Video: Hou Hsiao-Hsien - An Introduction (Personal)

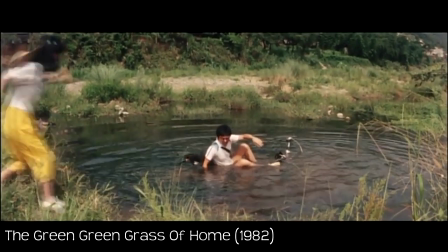These films showed talent and are interesting to watch if you're a hardcore fan, but the aesthetics and authorship you find in his later work is not quite there.
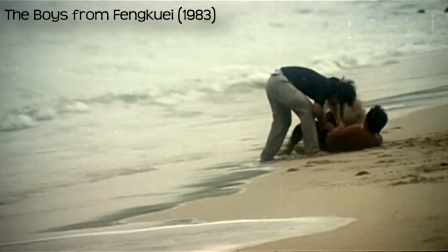This was up until he made The Boys from Fung Kwe in 1983,
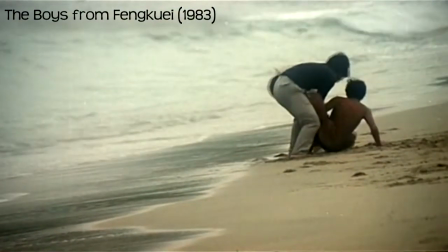when Hau was finally able to push the industry restraints of the time, and the moment he apparently had his cinematic epiphany.
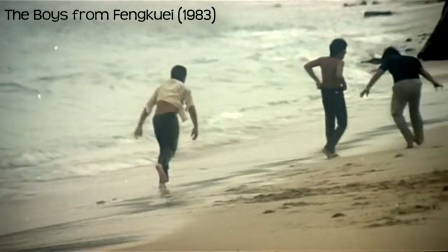This was the stage when Hau began to consciously use his famous cinematic distance. Apparently he was struggling to write the script for The Boys from Fung Kwe,
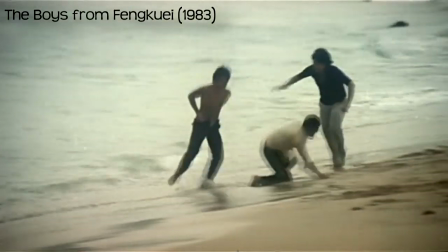and eventually figured it out after deciding to adopt an objective God-like perspective of the narrative,
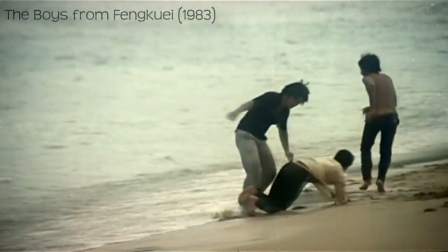where the audience will be forced to observe the film with a sense of otherness.
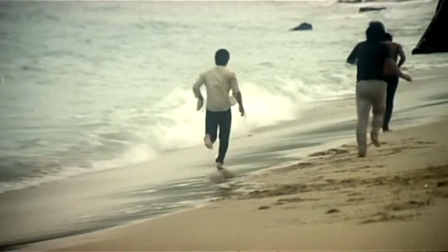The reason Howe began to seek this more objective perspective of his characters was to try and see them clearly and without judgement,
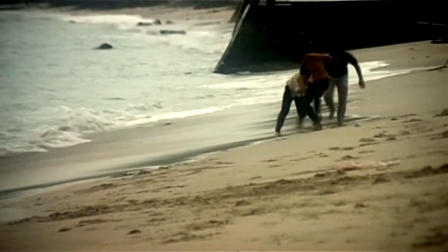to add as much context as possible. Visually, this meant moving the camera back from the close-up and medium shots that traditional film style demands.
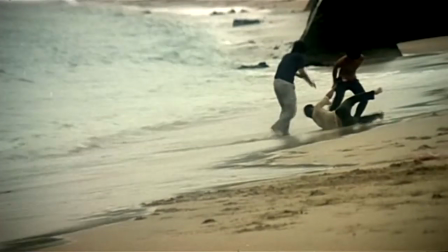Howe said he was constantly repeating pull back pull back to his cinematographer
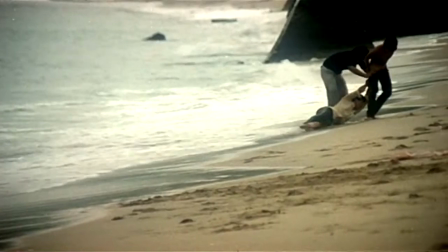as they were shooting Which eventually led to the camera being further and further away from the subjects
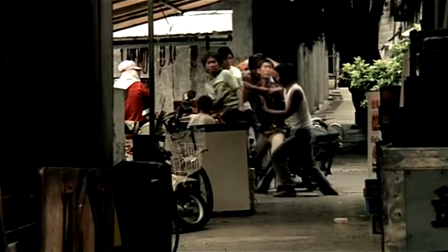He also began to allow the length of each shot to increase limiting the editing as much as possible
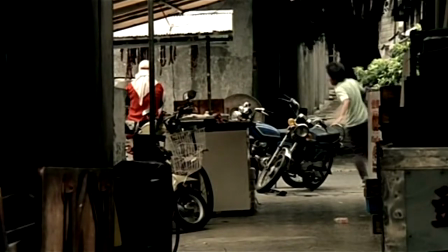Cutting within a scene often means directing the viewers attention in such a way it imposes a point of view on the action
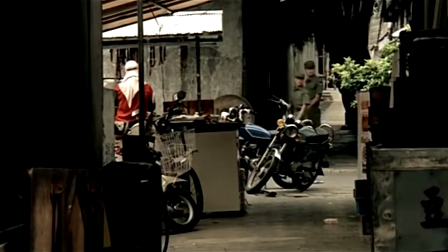By allowing the events to play out in long takes, the viewers left more freedom to determine their own responses and interpretations.
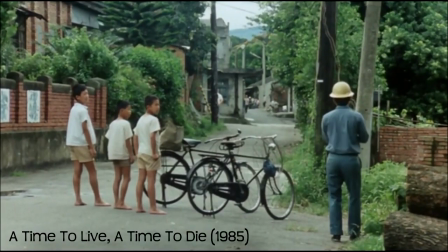Act 2 This was the period Howe's idiosyncratic themes and techniques began to take flight.
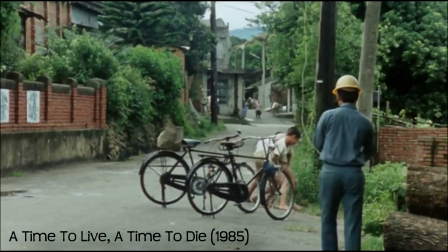His cinematography became more static and reserved, and his subject matters personal and social-political.
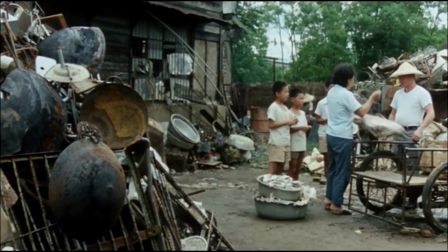Often choosing to focus on rural settings, or at least giving the rural lifestyle a sense of contextual significance.
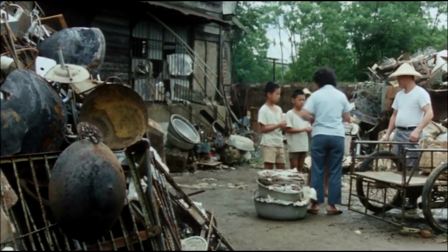Most of the films were either based on Hao's own adolescence, like A Time to Live, A Time to Die,
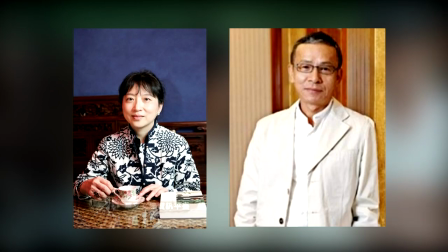or his writers Chu Tianwen and Wu Nianzhen, like Summer at Grandpa's and Dust in the Wind.
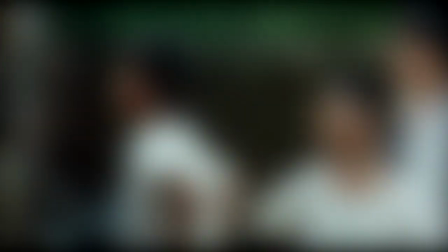The second act can be broken down by two trilogies.
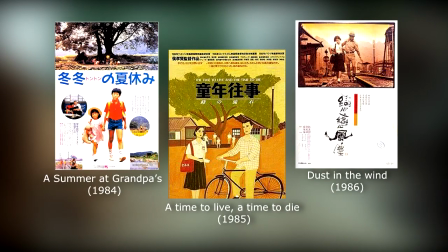The first is the Coming of Age trilogy, which is made up of nostalgic and very personal films about growing up in the rural areas of Taiwan.
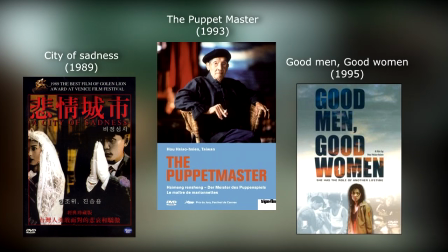The second is the Taiwanese history trilogy, which is made up of films that resulted in Hao becoming the megastar he is today, and as the title says, is about films relating to Taiwan's history, that at the time was never properly depicted.
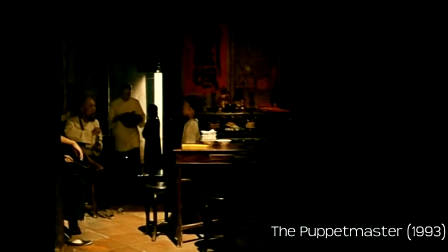I'll go into more detail about Hao's trilogies later on in the video, but for now I want to focus on the changes he made regarding his cinematic methods in this era.
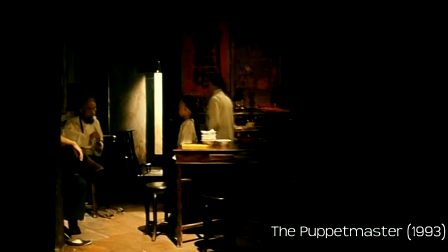It's important to point out that Hao's distance approach is not like Kubrick's, which was far colder and technically indulgent.
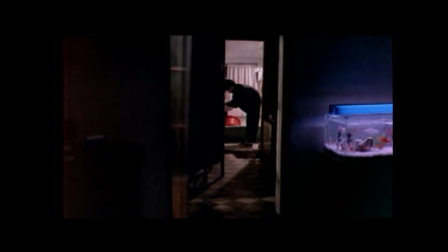Howe's distance is not as technically conscious as somebody like Kubrick.
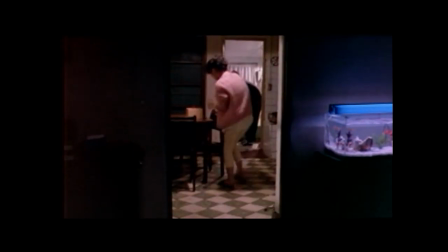He often says his reasons for distance shots is about how he feels personally and often struggles to articulate it logically in interviews. As counterintuitive and paradoxical as this sounds, the distance Howe creates is incredibly subjective and creates a sense that you're almost overhearing a conversation.
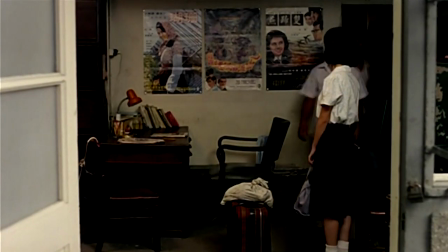The fact it's so far away makes you want to lean in further and find out what's going on.
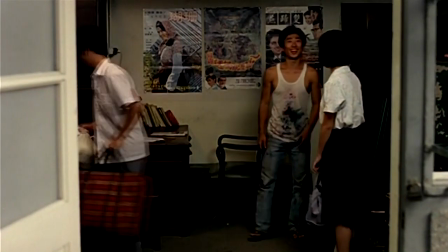This is why when you've finished watching a film of his, you feel so much part of it.
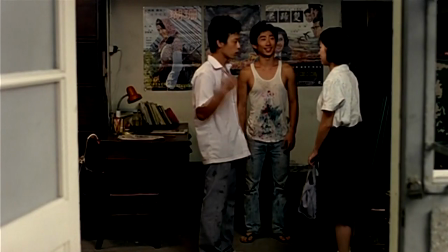To those more familiar with his work, you'll know how influenced he has been by the work of Japanese filmmaker Yazajiro Ozu.
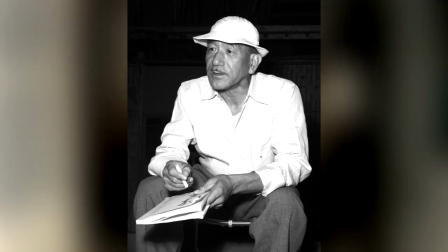There are many comparisons you can make, but there is one fundamental characteristic within Ozu's cinema that puts Howe's composition choices into perspective.
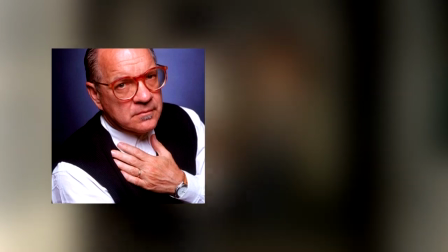Paul Schrader once used a correlation between Ozu's cinematic methods and the Zen
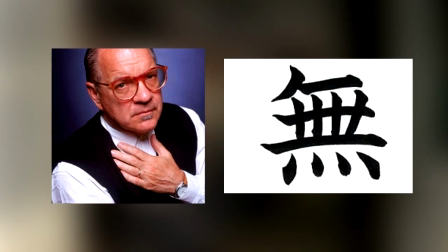art principle of Mu as a way of explaining the contextual and aesthetic stillness of his work.
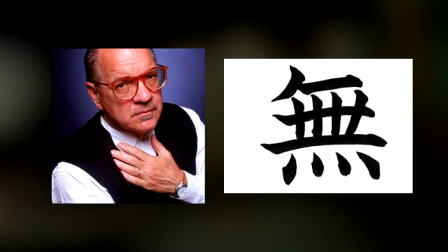The character Mu simply means negative or emptiness and in Zen art emptiness
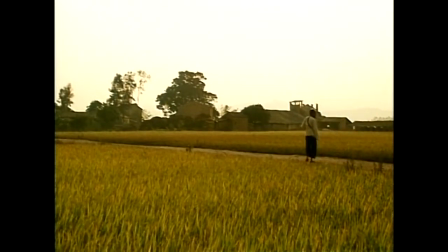is not necessarily viewed as the absence of something but a character that's artistically present. Yes this sounds confusing and contradictory but it's actually quite simple so bear with me.
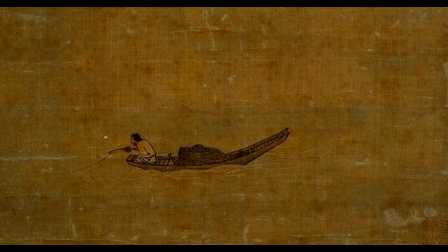One painting Schroeder refers to directly is Mai Yan's Lone Fisherman, which is an example of the one-corner style of composition.
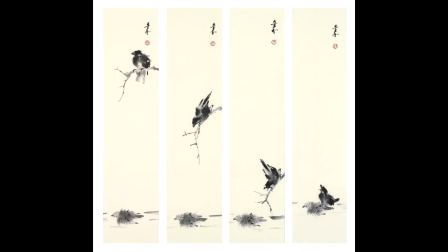If you're even casually familiar with Zen art, you would most likely have noticed paintings that have only one corner of the canvas painted, leaving the rest untouched.
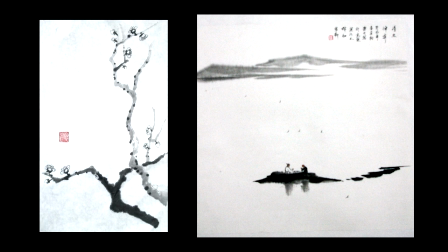The concept is based on the idea that before anything is painted, the canvas is something, i.e. a piece of canvas. Only when something is painted on it is the unpainted canvas truly empty. However, the emptiness is still very much part of the painting, and not just a lazy unpainted background.
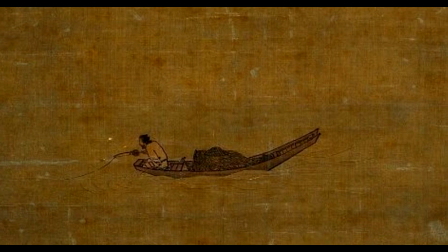By placing a simple fishing boat in one corner of an empty composition gives meaning to the space as a whole.
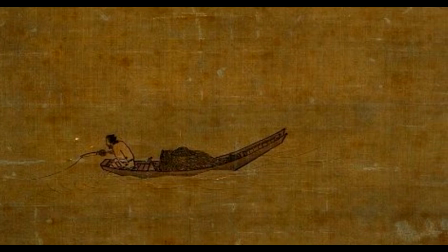There's no need to paint water, as the clever use of compositional space has given us, as a spectator, the opportunity to create it ourselves.
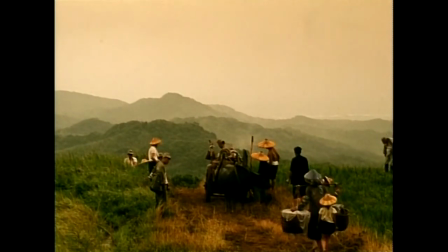This This could also explain why Hao's use of placing his subjects in the corners and sides of his frames works so well. Obviously how this concept is associated with his work is still quite nuanced, especially compared to the likes of Yoshida and Jisouji,
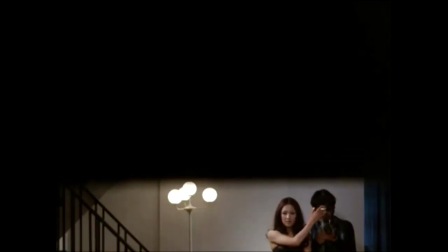whose compositional approach is more literal to the Mu principle, often creating a stark contrast between a character and actual empty space, even squeezing them into very small sections of the frame's outer composition. Howe doesn't literally use empty space as his canvas.
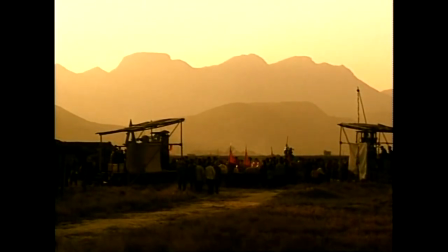His canvas is his location, the environment, and the often minor compositional presence of his characters gives it purpose, and vice versa.
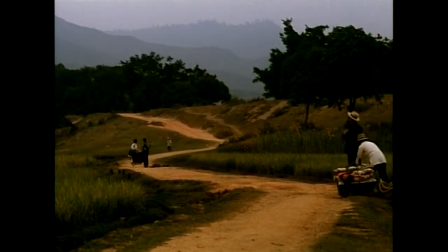This is particularly prominent within the puppet master, where the characters are almost lost within the mise-en-scene of the compositions. You constantly see how both the characters are products of their environments, and the environments are products of the characters. without each other they have little to no meaning just like the lone fisherman without
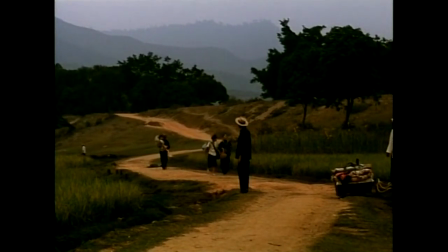the boat there is no water only a canvas and without the empty canvas there is also no water only
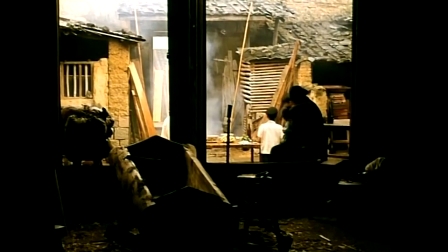a boat the distant long shots also give the actors time and space to
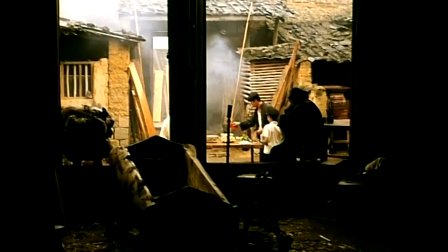become immersed within their character situation and bring new more organic aspects to
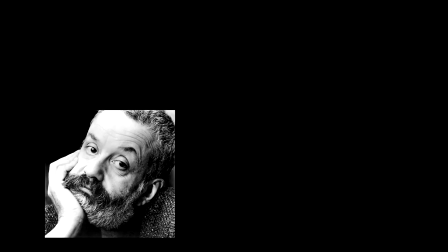the scene as Mike Lee famously once said the whole thing about
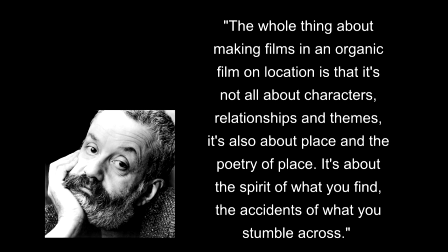making films in an organic way on location is that it's not all about characters relationships
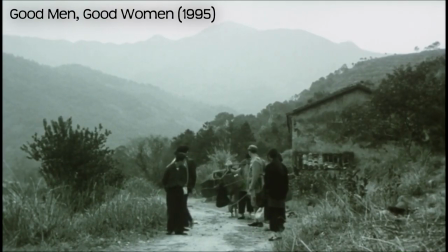and themes it's also about place and the poetry of place it's about the spirit of what you find the accidents what you
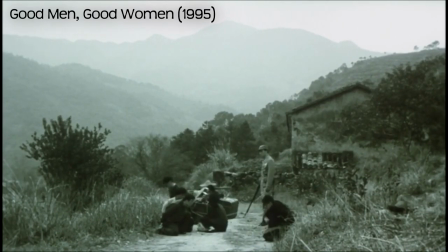stumble across house middle to late films are some of the best examples of this ethos act
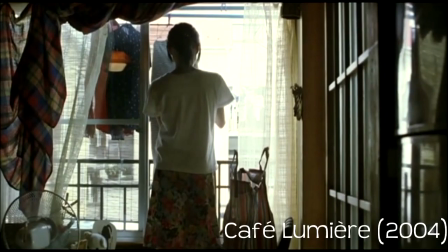free this is when how began to fuse into the second wave of Taiwanese cinema, almost like a veteran.
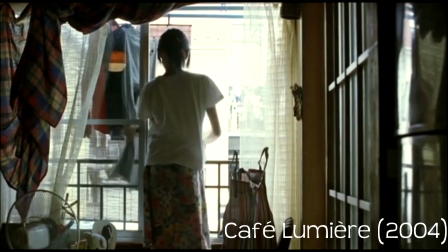The second wave is a whole video in itself, but to sum it up briefly,
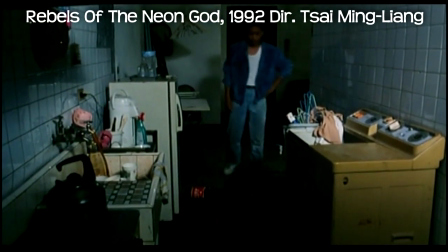it was when the new Taiwanese filmmakers began to carry on where the first wave has took off, from the early 90s up until now.
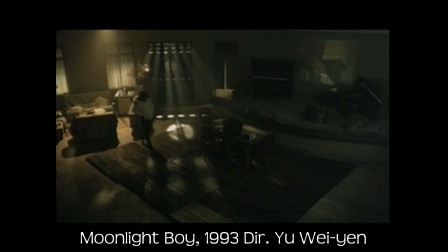However, their subjects changed with Taiwan society, often dealing with the existential loneliness and isolation of urban life.
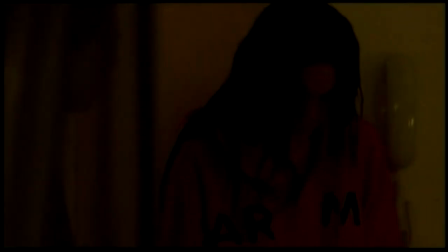At this point, house films evolved a more voyeuristic and otherness feel, They'd still use long takes,
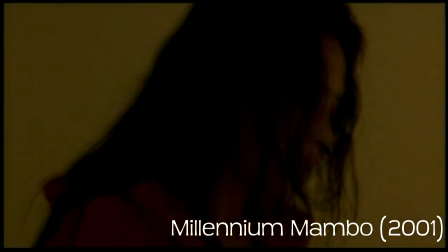actually they became longer, but the camera was far more fluid, taking a step away from his Ozu-West staticness,
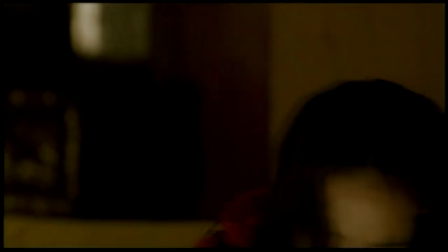and became much more observational and mobile.
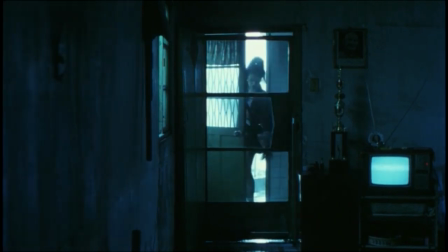Good Men Good Women's dual narrative was possibly the start of Howe's new urban focus narratives, which was a direction far from his earlier rural pictures.
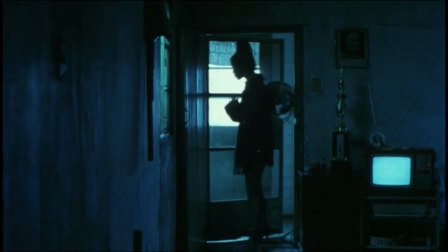He also began to show an interest in observing the new youth generation, something a film like Millennium Mambo would emphasise more. Also, Howe began to show an interest in voyeuristically observing subjects that were a little further from his personal frame of reference,
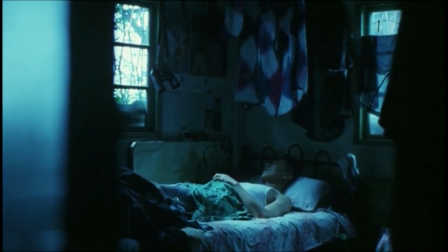like modern Japanese culture in Café Le Mere, Western domestics in Flight of the Red Balloon,
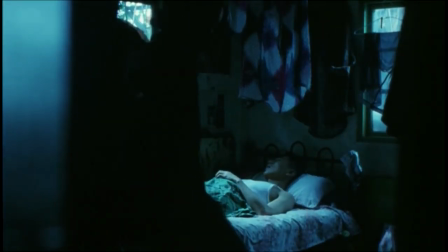and historical martial arts in The Assassin.
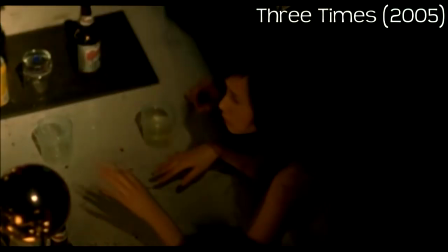Again, most of Howe's earlier personal films were set in rural backdrops, as it corresponded with his own upbringing.